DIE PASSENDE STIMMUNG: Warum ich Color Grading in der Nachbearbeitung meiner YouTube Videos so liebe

Das finde ich ist nicht ganz so smooth und irgendwie auch mal was anderes im Vergleich zu House oder was sonst für solche Videos gern genommen wird. Ich habe es auch schon mal versucht, komplett ohne Hintergrundmusik, aber da fehlt mir dann irgendwie was. So, ich habe jetzt zwei Titel gefunden, die mir soweit ganz gut gefallen, übrigens bei Epidemic Sound und lass mich dazu ganz kurz was sagen. Ich kriege von Epidemic Sound nicht einen müden Euro dafür, dass ich sie jetzt hier im Video erwähne. Ganz im Gegenteil, ich zahle monatlich Geld dafür, damit ich mir keinen Kopf über Urheberrechte machen muss und du hier qualitativ hochwertige Musik bekommst.
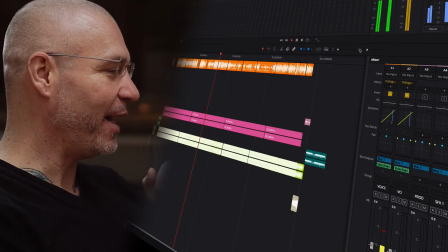292s
Aber die sind halt auch echt gut. Ich habe die Musik hier schon mal reingepackt und auch die Länge angepasst, damit das so zum Video passt.
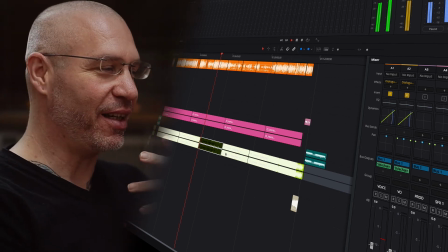299s
Und damit du auch wirklich das Gefühl hast, in einer Großstadt zu sein, wenn du hier bei mir vorbeischaust,
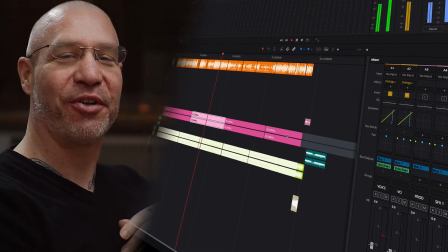304s
habe ich hier noch eine Tonspur hinterlegt mit nächtlichen Umgebungsgeräuschen aus einer Stadtwohnung. Die habe ich auch bei Epidemic Sound gefunden. So, Jetzt geht's los. Jetzt beginnt der richtig spaßige Teil. Du hast vielleicht im Schnitt und auch in meinen Outtakes schon gesehen, dass die Bilder, die direkt aus der Kamera kommen, überhaupt gar nicht so gemütlich sind, wie es nachher am Ende im Video aussieht. Denn während der Aufnahme, da möchte ich einfach keine Details in den Glanzlichtern und vor allem auch nicht in den Schatten verlieren. Denn wenn ich nachher irgendwas im Schatten verstecken will, also Kabel zum Beispiel, dann möchte ich das selber entscheiden. Dinge verstecken, die irgendwie da sind, das geht, aber Sachen zurückholen, die nie da gewesen sind, das ist halt unmöglich. Komm, ich zeig dir hier in einer Perspektive, was ich alles so treibe, damit das hier nachher so richtig gemütlich aussieht. Hier die Perspektive. Ich glaube, die ist ganz gut.
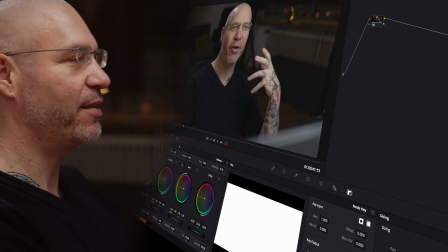349s
Du siehst ja, aus der Kamera ist das Ganze noch ein bisschen blass, damit ich eben keine Details in den Schatten und in den Glanzlichtern verliere.
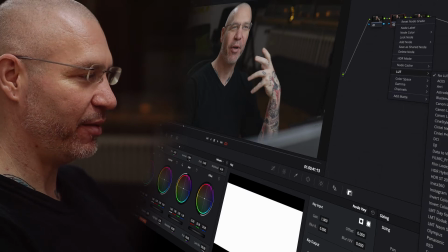356s
Und jetzt hole ich mir einfach erstmal das Ganze wieder ein bisschen zurück über Kontrast und Sättigung.
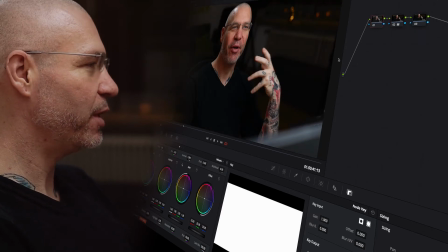361s
Kleinen Augenblick. So, das sieht soweit schon ganz gut aus. Schatten sind ein bisschen dunkel, da sieht man relativ wenig. Lass mich die gerade einen kleinen Ticken heller machen. Und ein bisschen Kontrast dazu.
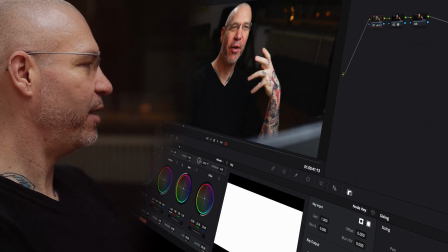375s
So wird das besser. Das hellen wir wieder einen kleinen Ticken auf. So gefällt mir das ganz gut. Lass mich das ein klein bisschen lebendiger machen.
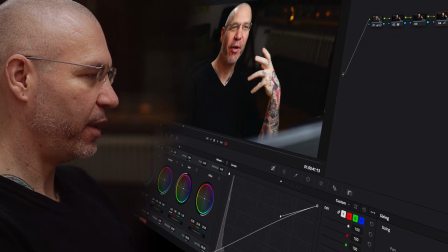389s
Und indem wir hier noch ein bisschen am Kontrast schrauben, aber wirklich nur ganz, ganz subtil.
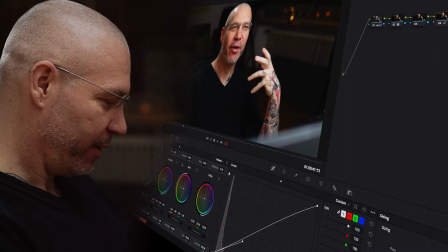397s
Das gefällt mir ganz gut. Jetzt holen wir mich erstmal ein bisschen ins richtige Licht.
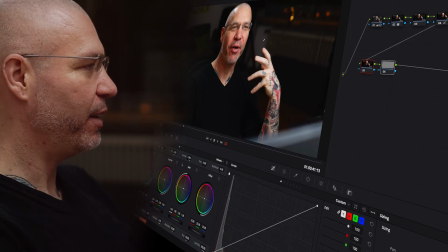402s
Und das mache ich tatsächlich dadurch, dass ich erstmal den Bildbereich um mich herum so ein bisschen maskiere.
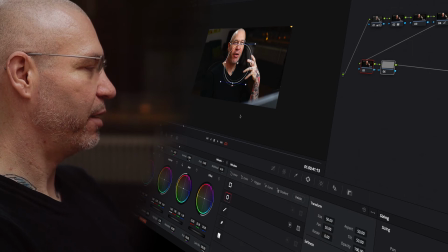410s
So, kleiner Augenblick. Dauert ein Momentchen. So, jetzt haben wir es.
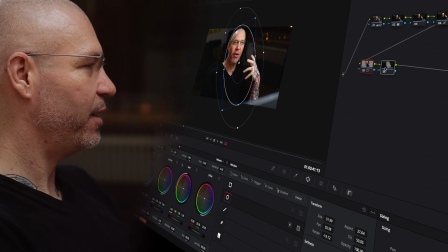424s
Was ich dann als erstes mache, ist, dass ich den Bereich um mich herum ein bisschen dunkler mache.
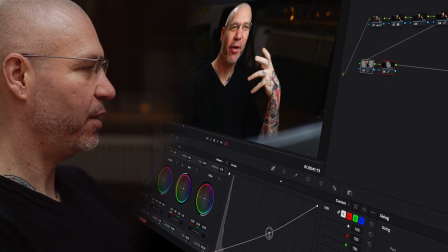435s
So, so eine Vignette quasi, so ganz, ganz subtil. Nicht zu sehr, so passt das. Und im Gegenzug mache ich mit mir genau das Gegenteil. Ich mache meinen Bereich ein klein bisschen heller, auch da nicht zu viel, aber so ein bisschen.
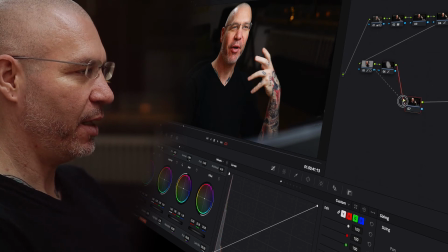452s
So, und als nächstes kümmere ich mich jetzt mal um meinen Hautton, dass wir da ein bisschen mehr Lebendigkeit reinbekommen. So. So in etwa.
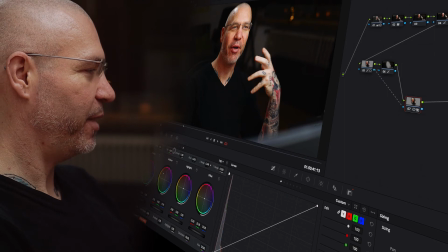471s
Ja, aufpassen. So passt das. Und nehmen wir ein bisschen Details raus. Das macht so ein bisschen die Falten weg. Einigermaßen natürlich aus.
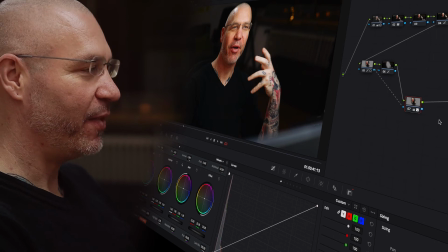486s
Und das letzte bisschen Gemütlichkeit, das erzeuge ich jetzt dadurch, dass ich mich quasi ein klein bisschen scheinen lasse. Warte.
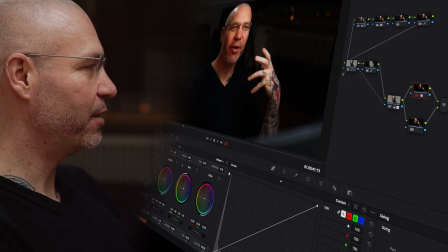504s
Mal gucken, dass das nicht zu viel ist, dass es weiterhin natürlich wirkt.